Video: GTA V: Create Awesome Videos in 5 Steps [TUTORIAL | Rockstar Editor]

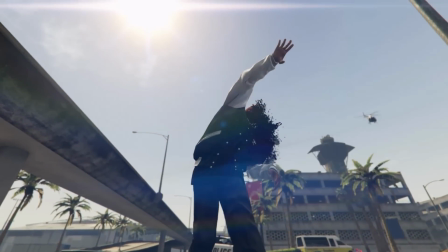[13:35]
This was the theory, now let's get practical. A very easy method to make your videos like real movies is depth of field.
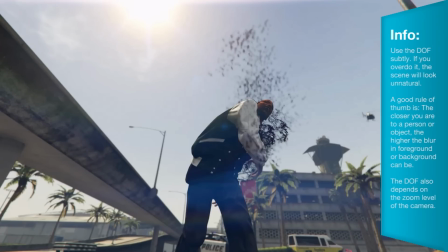[13:41]
You should apply this when you have medium shots or close-up shots so the background or the foreground get blurry.
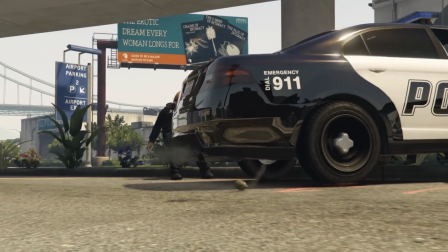[13:46]
When you have long shots, this effect doesn't and shouldn't have such a big impact, but nonetheless it can look cool.
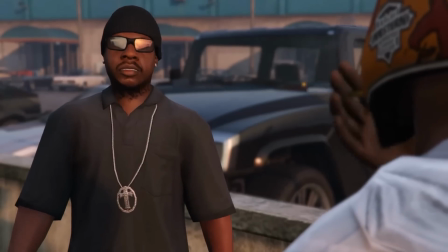[13:52]
A big part about movies are dialogues. Well, if your name isn't Michael Bay, that is.
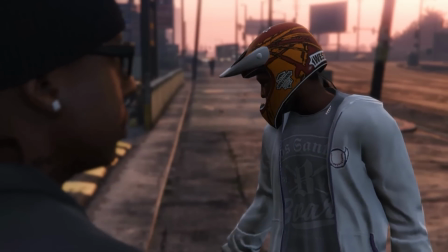[13:57]
The most important thing here is the 180-degree rule. This means you should never cut a dialogue like that.
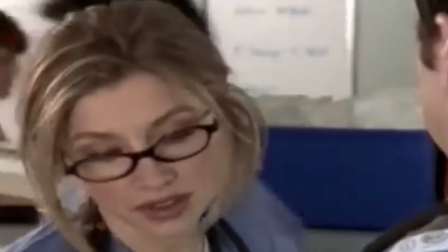[14:03] Good. But thanks. If there's anything I can ever do for you, just... You could let me take you to dinner tomorrow night.
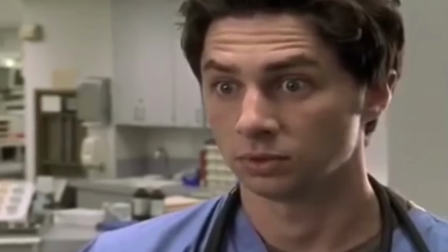[14:10] Around 7 or 8. Why not?
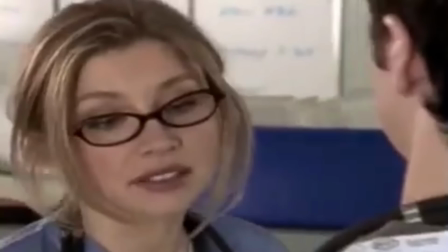[14:14]
In the first episode of Scrubs they made that very mistake. Noticed anything? Character 1 is on the left side and the character 2 is on the right.
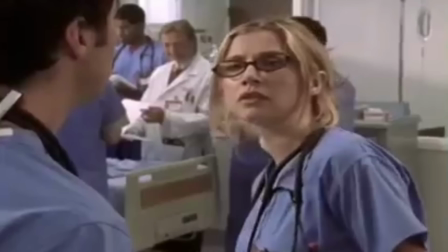[14:22]
When we cut back, character 1 is on the right too. This is very confusing for the viewer.
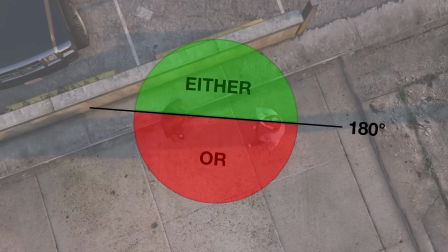[14:27]
So when you're looking top down on the scene, your virtual camera should never cross that 180-degree axis between two people. Except if your characters are schizophrenic, that is.
Wicked, crazy, fierce.
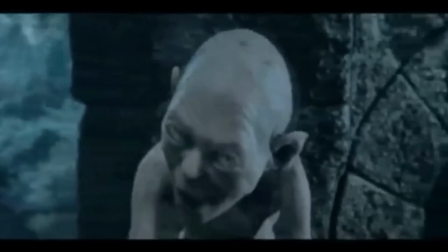[14:42] No, not nasty.
The same goes for 3 or more people on screen.
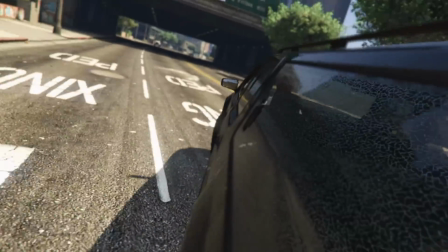[14:49]
Since this is Grand Theft Auto, you surely want to include some car chases in your clips.
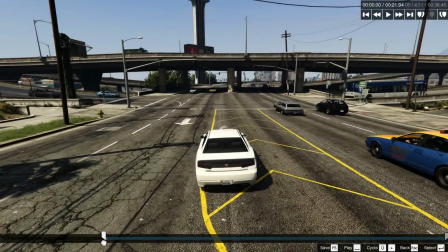[14:53]
This is where it gets really crazy during editing. You can have a lot of fun here because there's tons of angles and shots you can use.
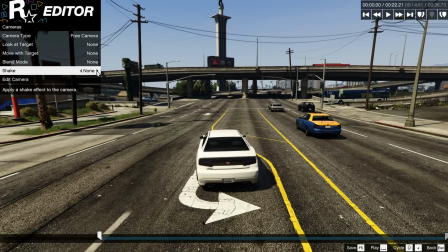[15:00]
For example, you can use the following camera settings for chase camera.
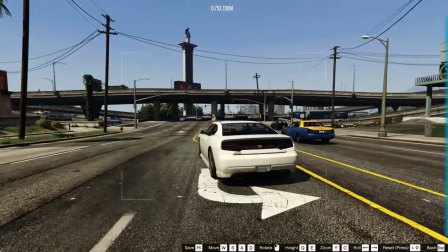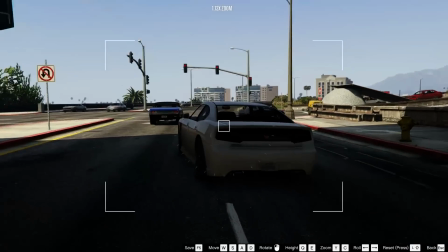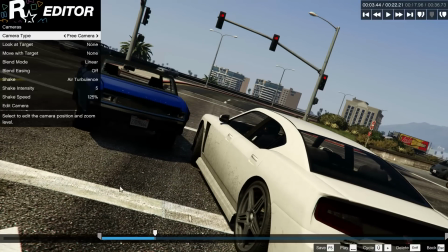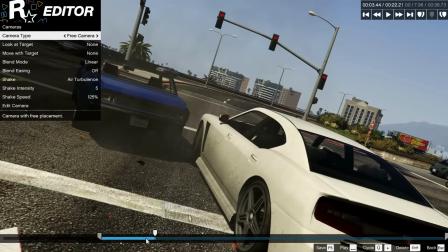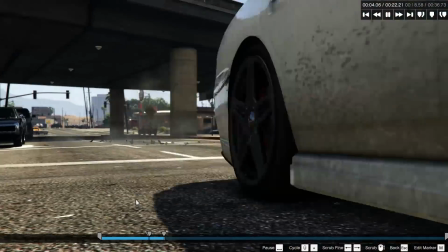[15:39]
Since the camera is moving independently from the vehicle, the image is very dynamic. Another cool thing is to show a peaceful scene with a still camera.
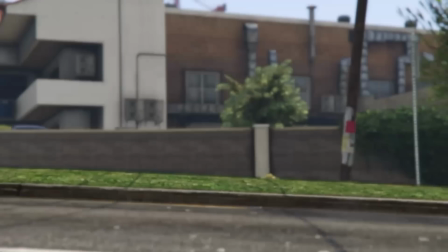[15:48]
Then the car races through the picture at a 90-degree angle to the camera. This sometimes has a comical effect.
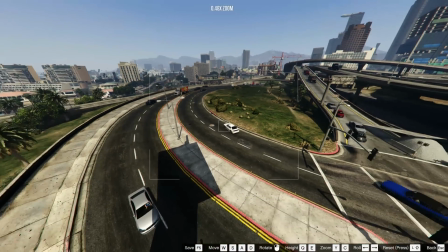[15:53]
Another surprising view is the bird perspective that makes your car chase look like the footage from a news helicopter.
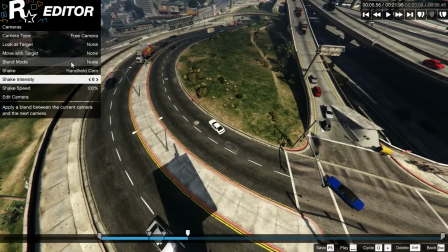[15:59]
Just set up your camera like this and you're good to go.
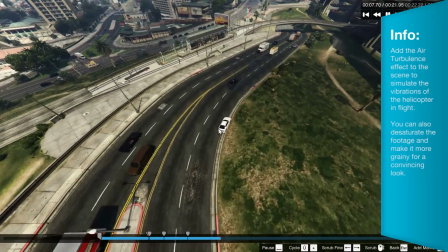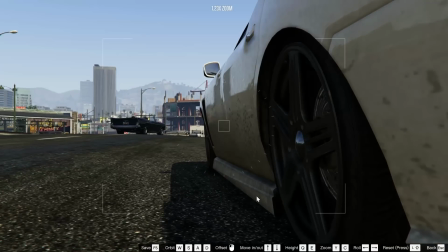[16:11]
And here is the last creative perspective for you. Lock the camera to your character and place it down near one of the rear or front wheels.
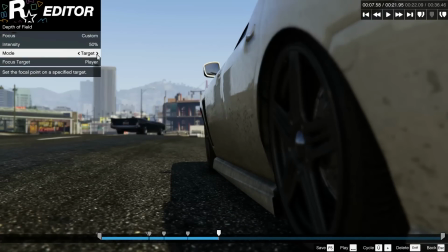[16:19]
Then you increase the field of view by zooming out a little bit. Instant action movie shit right here.
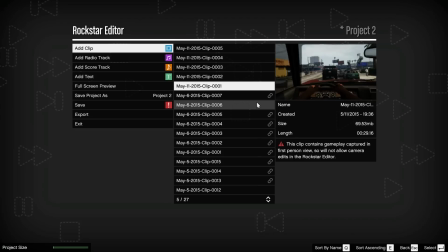[16:25]
The new first person view makes it even easier to create a POV style camera. Please note that while recording in this perspective you cannot change the camera in the editor later on, so use it wisely.
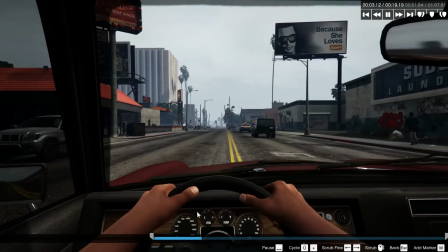[16:35]
This perspective is great for driving though, because it drags your viewer into the scene very quickly.
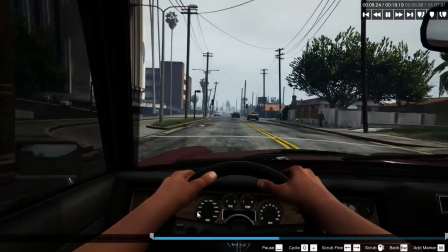[16:40]
Nonetheless, you should use this scarcely since you want to create a movie look, not a game look.
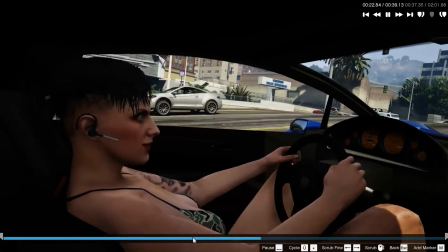[16:45]
It would be better to have another player sit next to you and get into first person view, just like a cameraman in real life would.
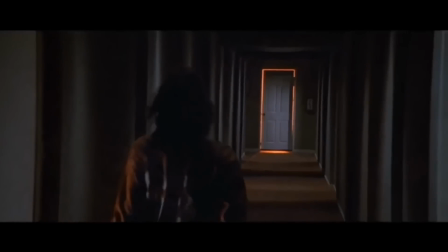[16:52]
Another cool technique, the vertigo effect. This also works with virtual cameras. Let's say your character has a deep realization that he is royally fucked. For this to work, you'll need to set the first marker as the starting point.
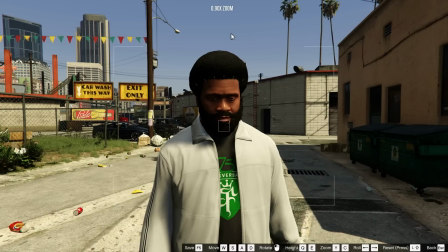[17:03]
The zoom of the camera should be very low and you're close to your character. Then you set a new marker depending on how long the effect should be.
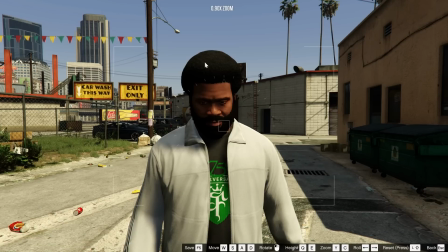[17:11]
I recommend for the vertigo effect to last at least 3 to 4 seconds, so it can unfold its full power. At the second marker you move the camera away from the character by pressing S. It's best to do so in a straight line.
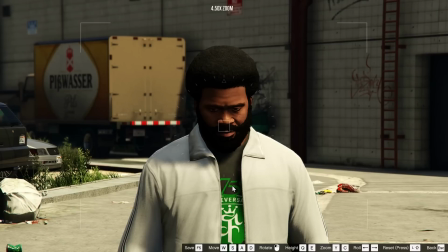[17:23]
Then you zoom in to the maximum by pressing C. The character's face should have about the same size as in the first marker.
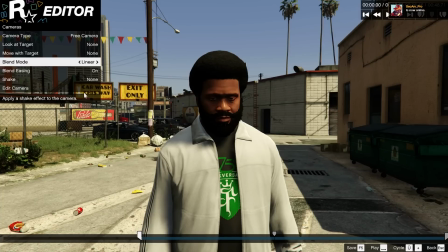[17:30]
Remember to activate the blend mode so the camera moves to the next keyframe. When you replay this section, you'll see what the vertigo effect does.
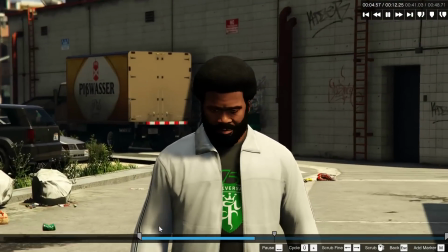[17:40]
Cool, huh?